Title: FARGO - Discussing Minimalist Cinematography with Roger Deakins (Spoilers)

I remember reading the script and saying to Roger, how is this ever going to work?
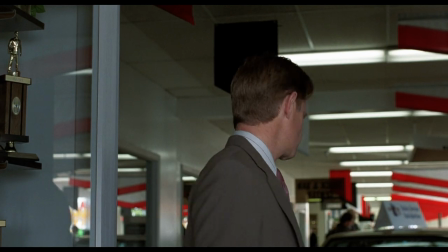(0:18)
Because the main character is so horrible and unlikable.
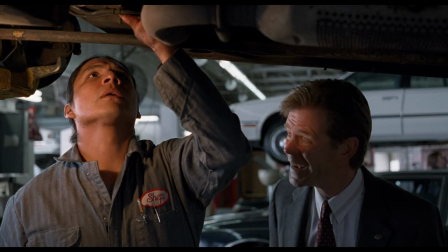(0:22)
How is this ever going to work? But he said, well, I know that they know what they're doing, so I'm going to do it.
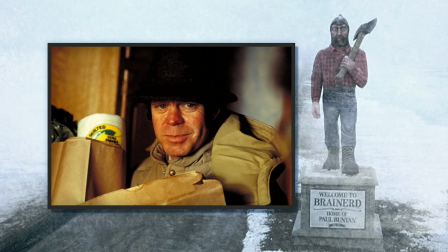(0:28)
And then when they cast Bill Macy in it, he's still so horrible,
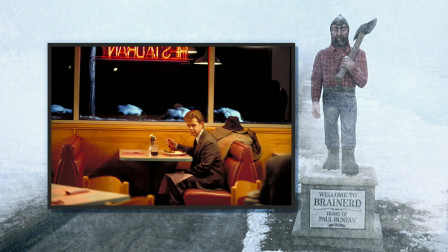(0:34)
but he's so pathetic that somehow you feel sympathy for him.
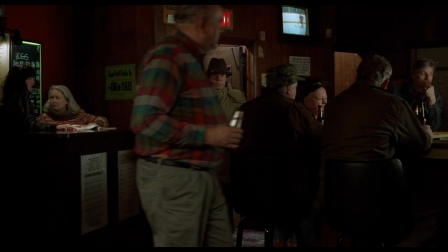(0:39)
So it was brilliant casting on their part. I think that's the thing about Joel and Ethan.
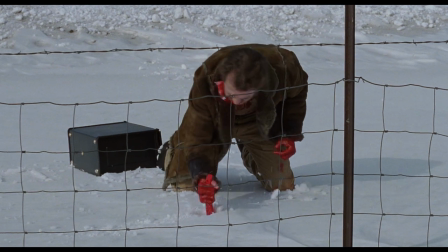(0:44)
They're really brilliant at cast. I mean, the strangest thing is then they do this little film and they think, well, it's sort of nothing.
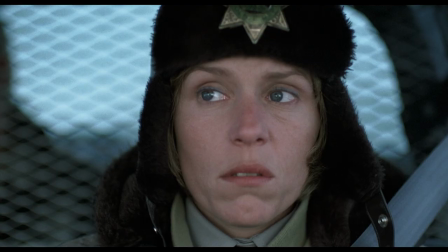(0:50)
It's just our little film to, you know, we've always wanted to make it. And suddenly it's this sort of like great big success.
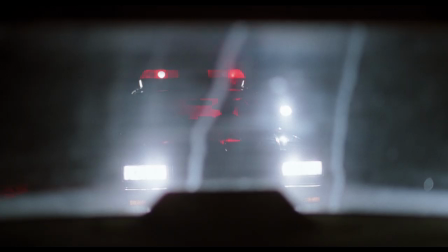(0:57)
It was so funny. How can you tell? Yeah.
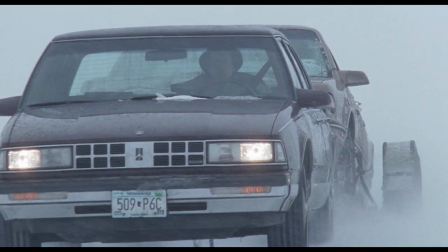(1:02)
Just goes to prove that the film business is crazy. Yeah.
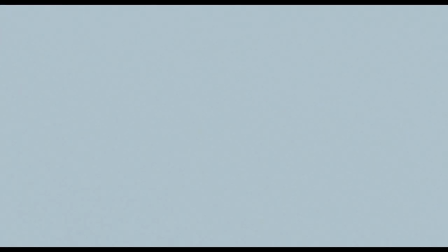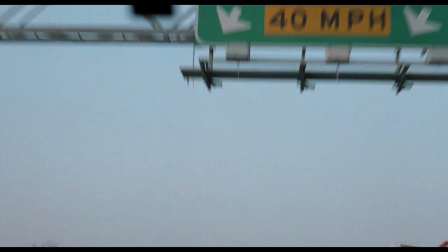(1:16)
I think there's something about coming to a place anew and seeing it with fresh eyes.
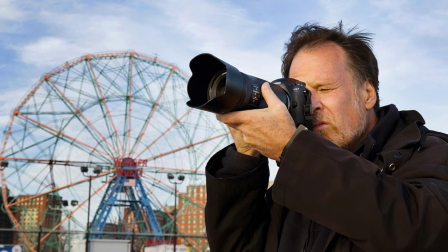(1:24)
It was very interesting when we were talking to the photographer Alex Webb, who is now photographing Brooklyn, where he's lived for a very long time.
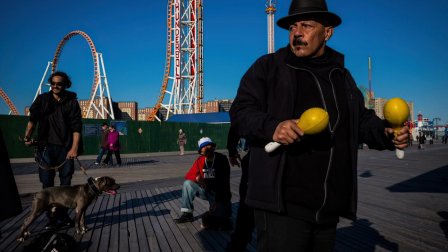(1:33)
But he said until he photographed other places abroad,
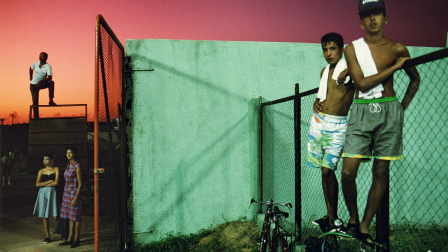(1:39)
Mexico and Cuba and places, he didn't feel he could photograph his backyard.
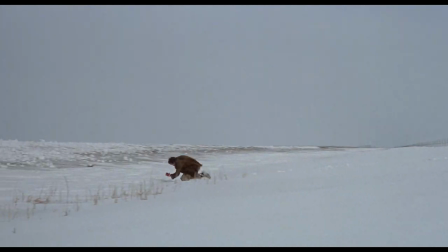(1:45)
And I find that really interesting, because if you look at the kind of directors and cinematographers that have
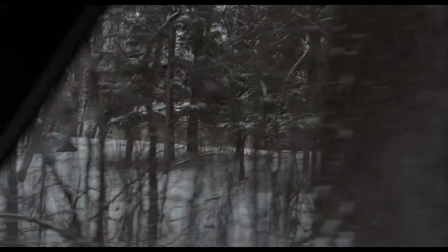(1:52)
portrayed America, a number of the best, most revealing portraits have been done by outsiders.
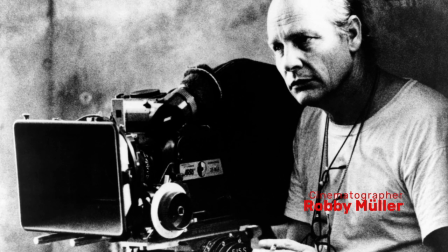(1:59)
You know, obviously, Wim Wenders and Robbie Mueller. Paris, Texas is the classic example of a picture of America that
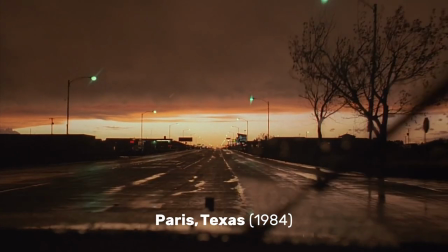(2:10)
is the same America we all see, but somehow it does a different take on it. And I have a great admiration for Fargo for that reason, for the economy and sort of minimalism of the filmmaking,
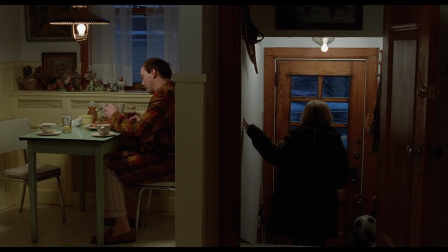(2:22)
that it is really invisible, isn't it? And it highlights the desolation of the place.
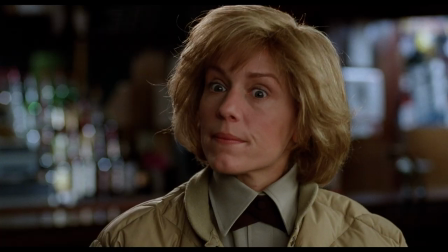(2:28)
It highlights the characterizations of the actors and sort of magnifies the behavior that's so,
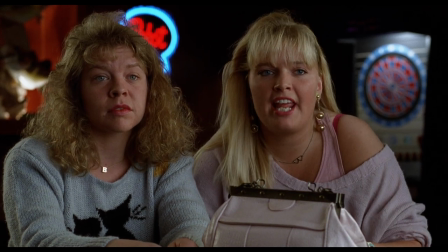(2:35)
this sort of North Dakota nice, that's so specific to that place.
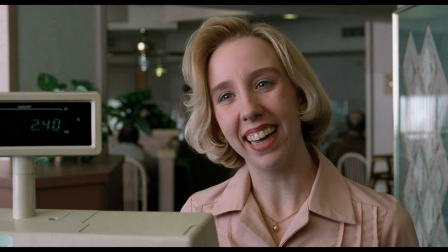(2:40) How was everything today? Yeah, real good now.
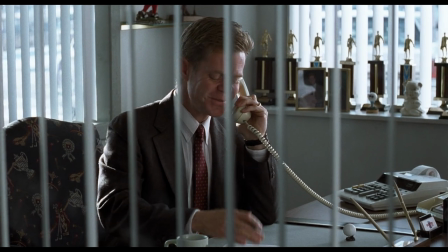(2:43)
And I've never seen a film where every scene and every camera movement and shot is just so
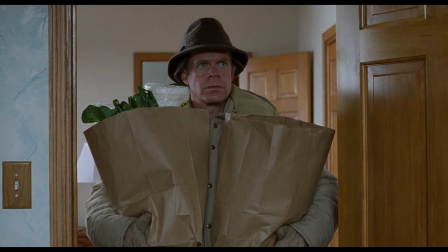(2:52)
simple and purposeful. Yeah, well, I mean, it started with this front page of the script saying it's a true story.
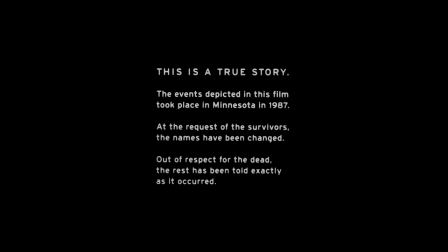(2:59)
Well, it's actually on the crawl at the beginning of the movie. You know, this is a true story, but, you know, names have been changed or whatever it says.
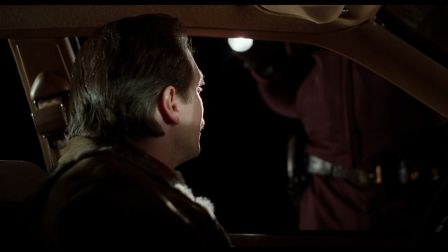(3:09)
And, you know, so immediately you think, well, kind of, is it? So for a while I did think it was, you know.
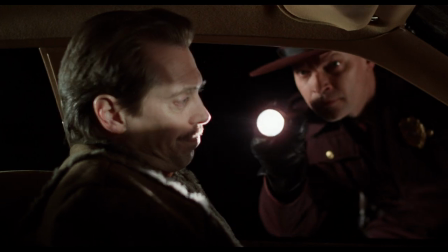(3:16)
I mean, but it is based on,
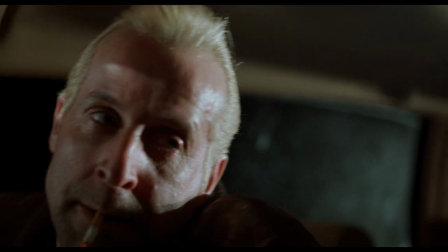(3:18)
I believe it's based on newspaper articles and different things that the boys had accumulated and put together in the one story.
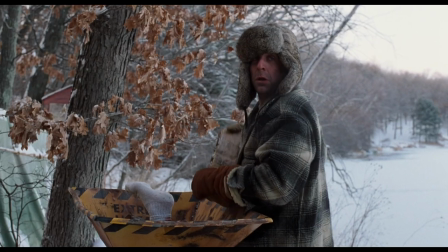(3:27)
But the approach, the first time I talked to Joel and Ethan about it, they said they wanted it very minimal.
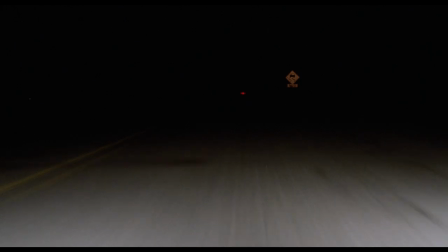(3:34)
They wanted it's like a drama documentary, but they wanted it to feel like, to me, they said a Ken Loach type film,
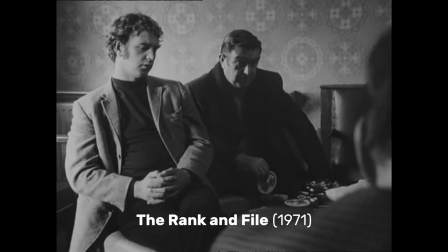(3:43)
where actually the camera's in the corner of the room and it's observing things happen. They wanted it very observational.
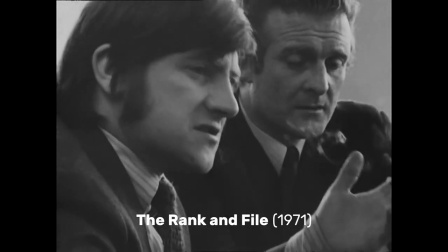(3:50)
I think that changed to a degree because the film needed to connect to,
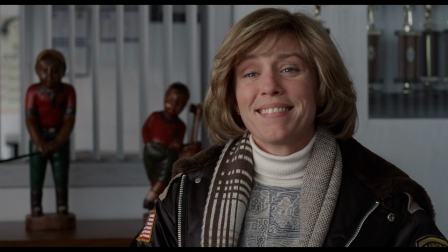(3:57)
you know, the characters, whether it be Fran or Bill Macy.
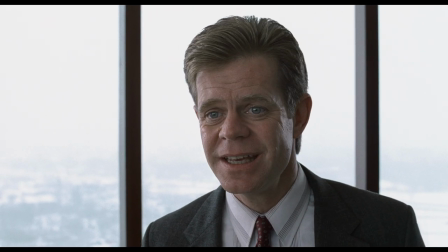(4:00)
So you're actually personalizing it and putting it a little bit more in their point of view.
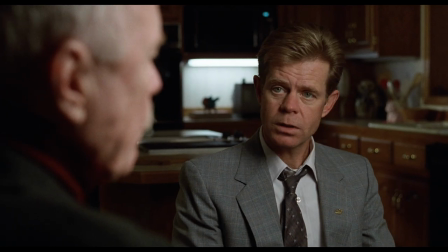(4:07)
It's not strictly observational as maybe some of Ken's films are.
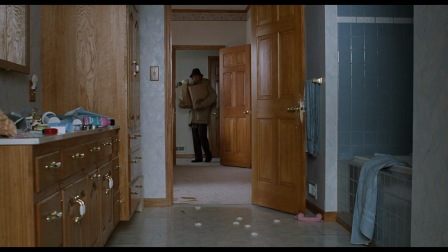(4:12)
And it certainly wasn't shot with long lenses, or longer lenses, as again, some of Ken's films are.